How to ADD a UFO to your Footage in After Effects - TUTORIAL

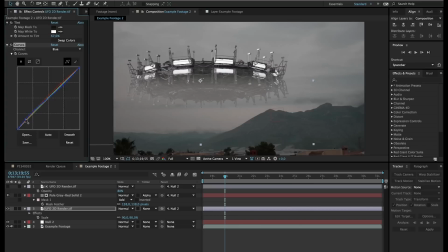(6:44)
right i will leave it as it is right now it's yeah it's too much blue i'm just a little bit less all right uh so we have our ufo the only thing we have to do is go to effects and presets search for fast blur because the ufo is fully sharp right now
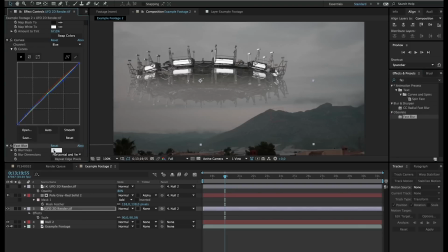(6:58)
so we'll drag a fast blur onto our ufo and just change this to one so it's a little bit blurry because my footage is just a little bit blurry and that's what you should do because nothing in real life is perfectly sharp so well actually it is but on camera it won't appear
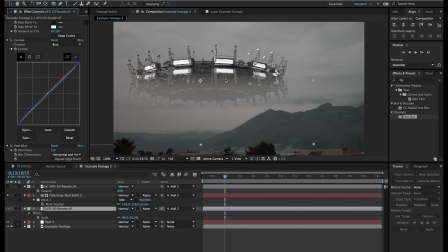(7:15)
very sharp and that doesn't make it cinematic so just add a one pixel fast blur right here and now we have our ufo so duplicate that ufo one more time and put it on top of everything and just go
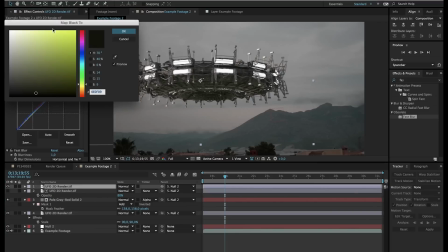(7:30)
to the tint effect make the black actually black so there we go and
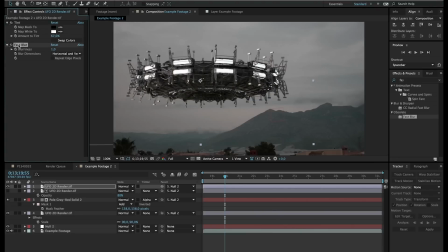(7:35)
delete the curves and delete the fast blur well actually fast blur doesn't really matter we'll leave the fast blur
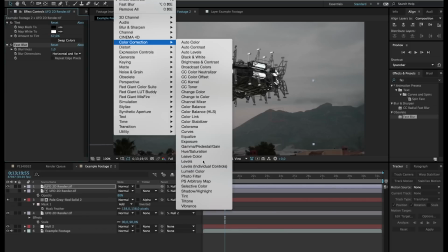(7:44)
as it is right now now we go to effects color correction and add a levels effect and we're going to bring the blacks all the way to the right until we only see black
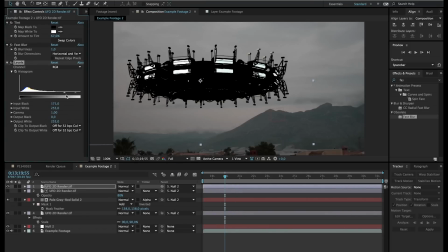(7:53)
and white on our on our ufo and also turn up the tint effect to 100 because we were seeing a little bit of blue in these lights all right once you have that we can just change it to a screen mode and then we can go to effects stylize and add a glow
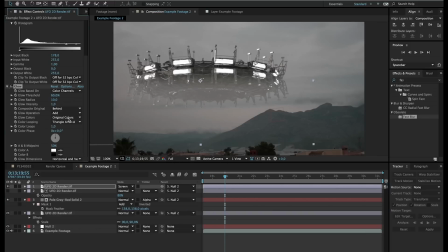(8:10)
effect to our ufo here and we can just play around with the settings so glow I will duplicate it ctrl d increase the radius to something like 110 then duplicate it again and then increase it like to something a lot higher
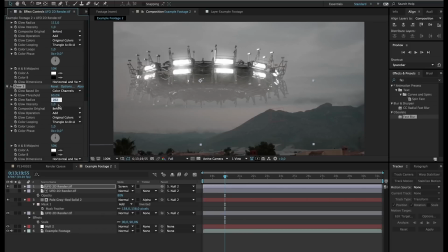(8:26)
and then you can also play well with the intensity because it's a little bit too intense right now so for the second glow I'll make this less intense and there we go we have some glow 2d lights now so that's also going to make it look a little bit better
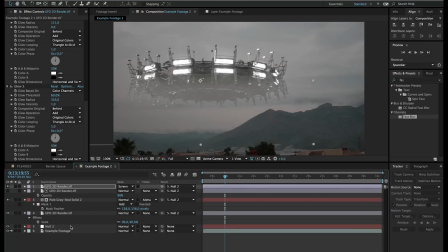(8:45)
so actually that's all you have to do you have to click on your ufo as well toggle the switches and make sure it has some motion blur while it's moving so we can do this for actually everything here and then
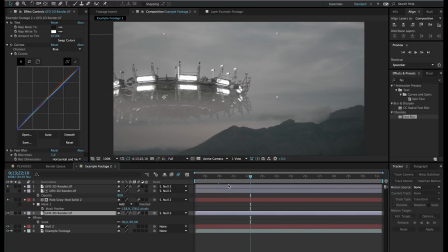(8:57)
if it's going to be moving you will see some motion blur in these movements so that will also make it a little bit more realistic but apart
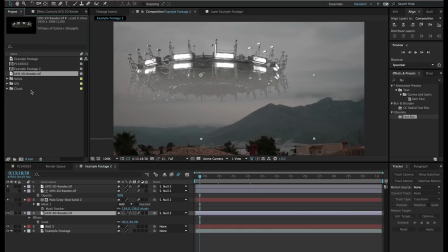(9:05)
from that it's all i've done what i have done as well and actually it wasn't all i have done I searched online for some clouds PNG
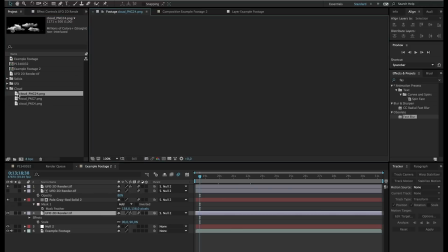(9:14)
so it's actually very simple just Google clouds PNG and you will find some clouds without a background so of course put out a background and then you
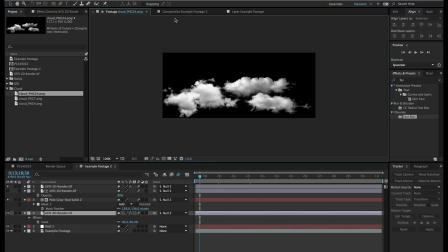(9:23)
can drag these into your composition so
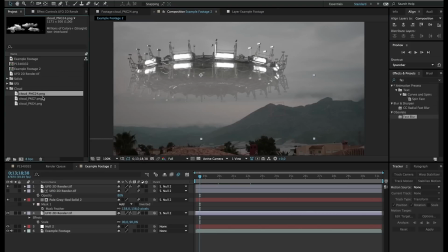(9:26)
drag them in like so also parent them I'll drag them in here also
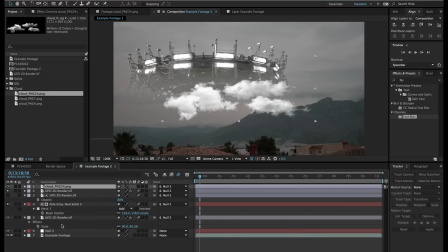(9:33)
parent these with the null and then also go for a tint effect effect color corrections and and tint effect and the white we will click on the white puppet tool here and just choose something different a bright color in our sky here so this is kind of bright we'll use this and then we can also scale it down
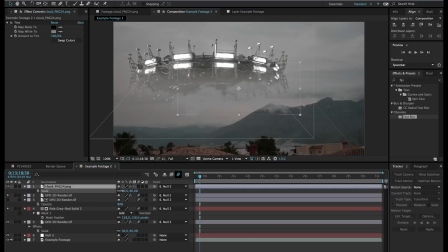(9:52)
press s on the keyboard while this layer is selected scale it down a bit and then just move the clouds to a position that you like right over here at the side here and actually it's still way too big something like so and then we are going to do that for all of these clouds
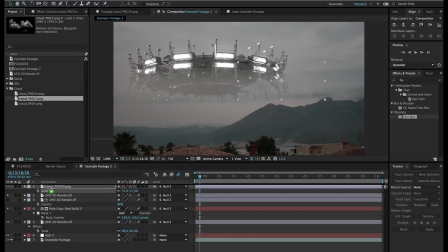(10:07)
so we can import a few other clouds and this is going to make it more integrated into the background which is also going to make
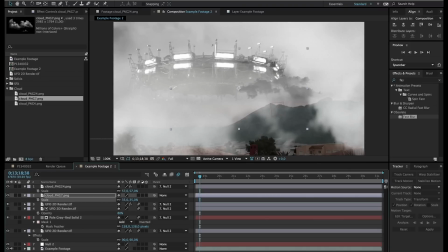(10:14)
it look a little bit more professional and right here I'm messing up things okay so I'm going to scale down my other cloud as well maybe something like
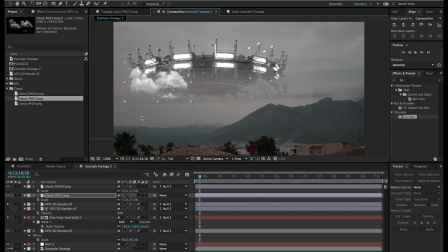(10:24)
17 there we go place it over here and also copy that tint effect from the previous clouds go to effect, well for the cloud, well the cloud is above there,
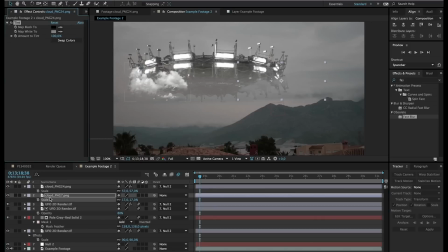(10:36)
tint, edit, copy and then for the other cloud, edit, paste and there we go, also link it to the null, so we can do that right here and now it should also move together with our UFO.